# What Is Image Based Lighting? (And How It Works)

Let's say you wanted, you know, a fireplace reflecting in my face but like literally an exact replica of it reflecting off my glasses or something like that image based lighting as a general sense to set the mood could be a little chunkier and it's pixels but when you kind of come in really close for a close-up and you want that reflection to be really perfect that's where the more high quality image based lights like the Kino flow mimics or the quasars
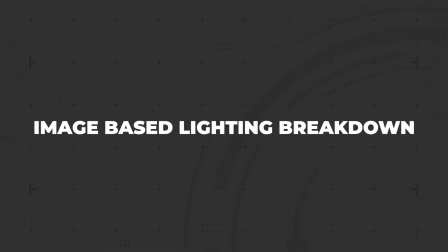[4:29]
that we have here on set come really in handy as I sit here in the dark we're gonna talk a little bit about
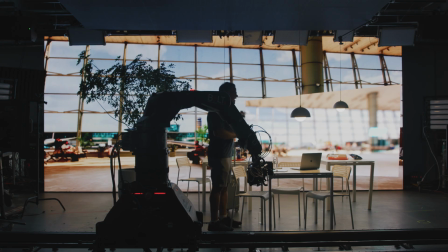[4:36]
the lighting scene here so step one all we have is actually the LED wall on right now and these practical lamps here so
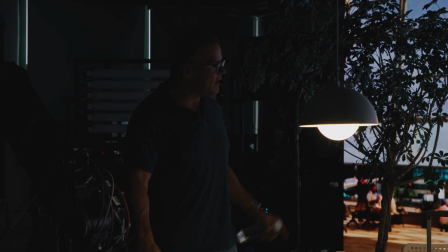[4:45]
you know the first step is actually to get your exposure at the f stop you want to be on your camera to your walls brightness so as you see through
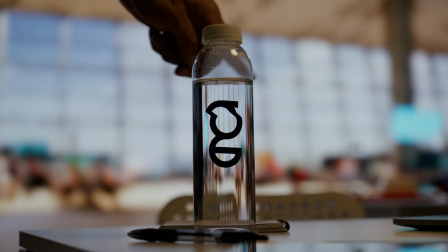[4:54]
the frame you know we get a nice bottle we get a nice reflection of the background Tommy let's go ahead and bring up and down the
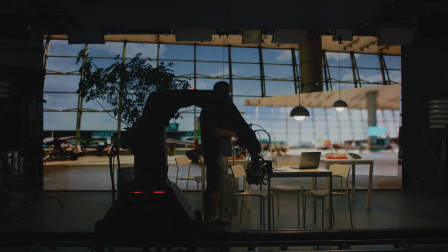[5:01]
brightness a little bit of the wall so as you see I could dim the wall down you know that's obviously too dim and then we could bring
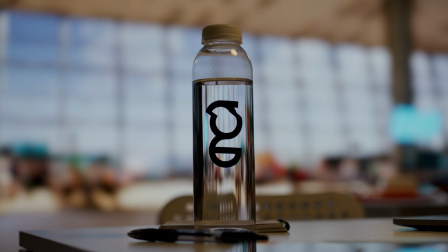[5:09]
it back up to about where we were you know and yeah as you see that's the effect that
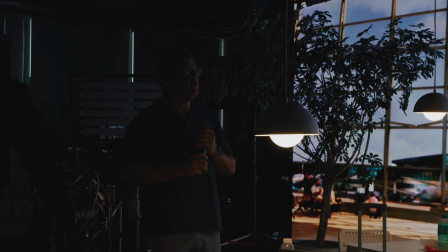[5:14]
dimming the wall has now let's bring up the ceiling and side panels
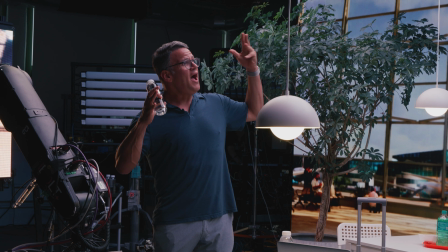[5:20]
that does a lot this will show you how much of the light is coming through the image based lights that we have
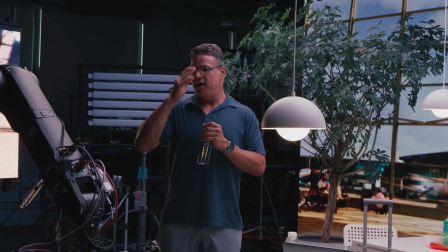[5:26]
here so we could also dim the ceilings up and down as well so let's dim the ceiling way down if we can you
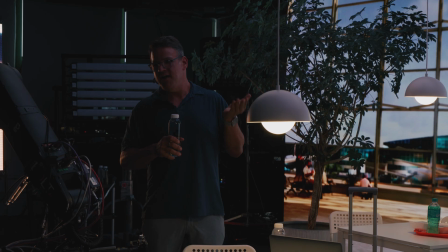[5:34]
know so okay you see that gets lower maybe we want it brighter I think I liked it you know better a little brighter so then the next step as we
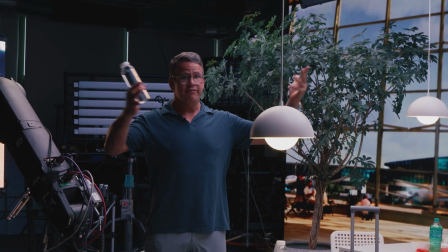[5:41]
were building the lighting here is kind of adding a little more sparkle and light from the environment so we're gonna bring up our our vortex eights and vortex
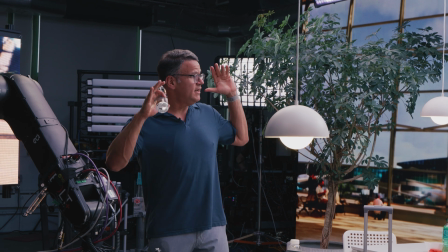[5:49]
four lights and there we go and you know these are basically kind of giving me a wraparound of light coming all the way around me
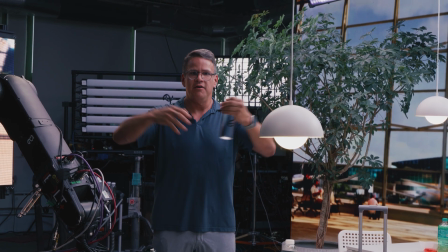[5:58]
and it gives us a lot of control because we could decide oh we want the foreground a little brighter. We want the background a little, you know, warmer, and it gives us a bunch of units.
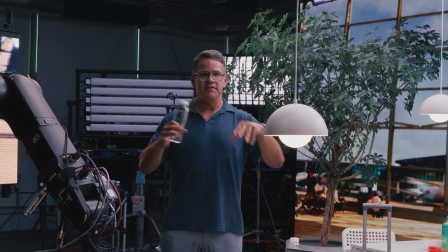[6:06]
We have a total of about 10 lights around me right now that we have individual control of, and we could actually pixel map each of those to the scene.
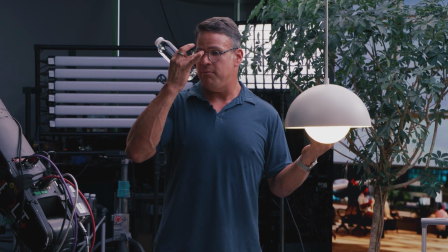[6:13]
Think about a real space, especially as big as this airport, has light sources all over the place.
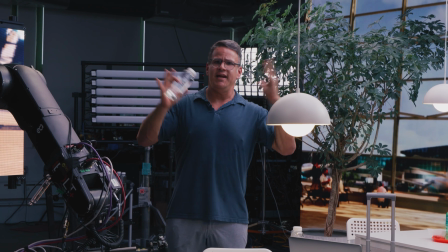[6:18]
There's practical lights, there's, you know, built-in lights, there's LED screens, you name it. Think about Times Square at night, right?
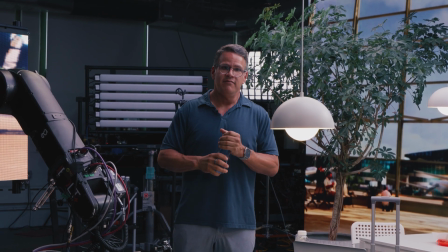[6:24]
There's lights everywhere, and that's what the real world is like versus like a studio where you might just have one light and then the next
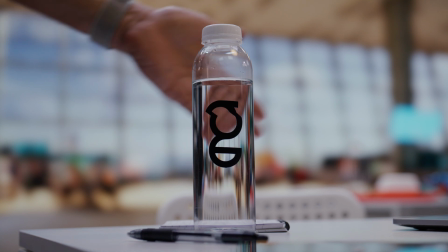[6:30]
step here is I felt like this looked pretty good but I felt like I could use a little more sparkle to the light because it's a sunny day
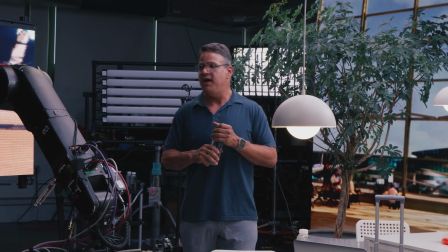[6:37]
out there as you see so we're gonna bring up these two spots that we have and you can see there once I bring my hand in
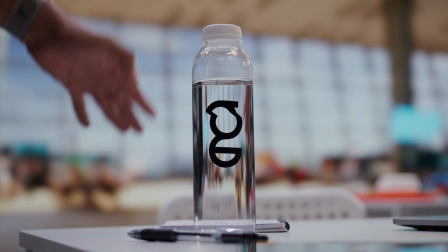[6:45]
there that it's just giving me a little kiss of light from the background kind of one is coming from this side over there and the other one
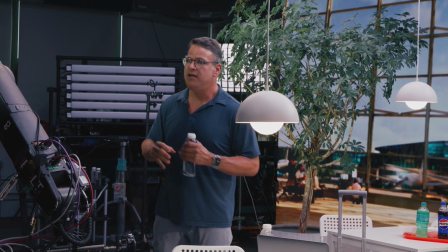[6:52]
is coming from above camera that's actually mostly hitting our tree in the background here to make sure that that has a little bit of green and life to it when we see it. So obviously, as we mentioned earlier, LED walls could scale.
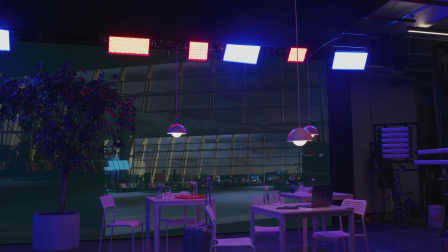[7:06]
This could be as simple as just one or two lights that you're controlling through image-based lighting that are lighting a subject and you're on a green screen and you really push it a lot depending on your creativity and how far you could see this coming together.
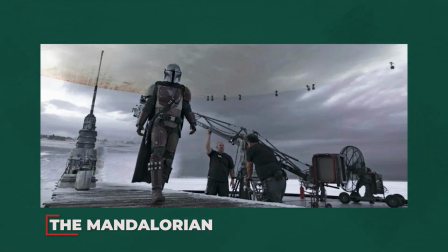[7:19]
But at the largest scale, when you're talking about a Mandalorian size volume, right, think about how powerful it is to have the person surrounded by light in all directions almost in 360 degrees and the ceiling and even sometimes from the floor. Another thing we do sometimes just like we would do in a location is we might think like hey you know that spot right there is a little too bright. Can we flag that? You know can we bring in a net or a scrim or something to darken that part?
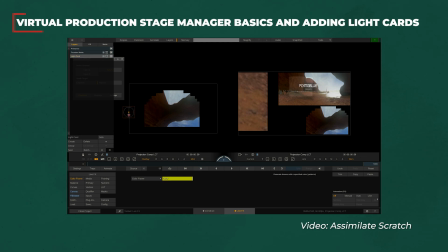[7:48]
So in assimilates live effects you could also use light cards and you could actually bring cards and shapes into to your scene to actually do the same thing and shape light in a whole new way. The control that you have using image-based lighting isn't just using exactly what's in the scene, but having you have the ability to control it and really fine tune it to get exactly what you're looking for from your light.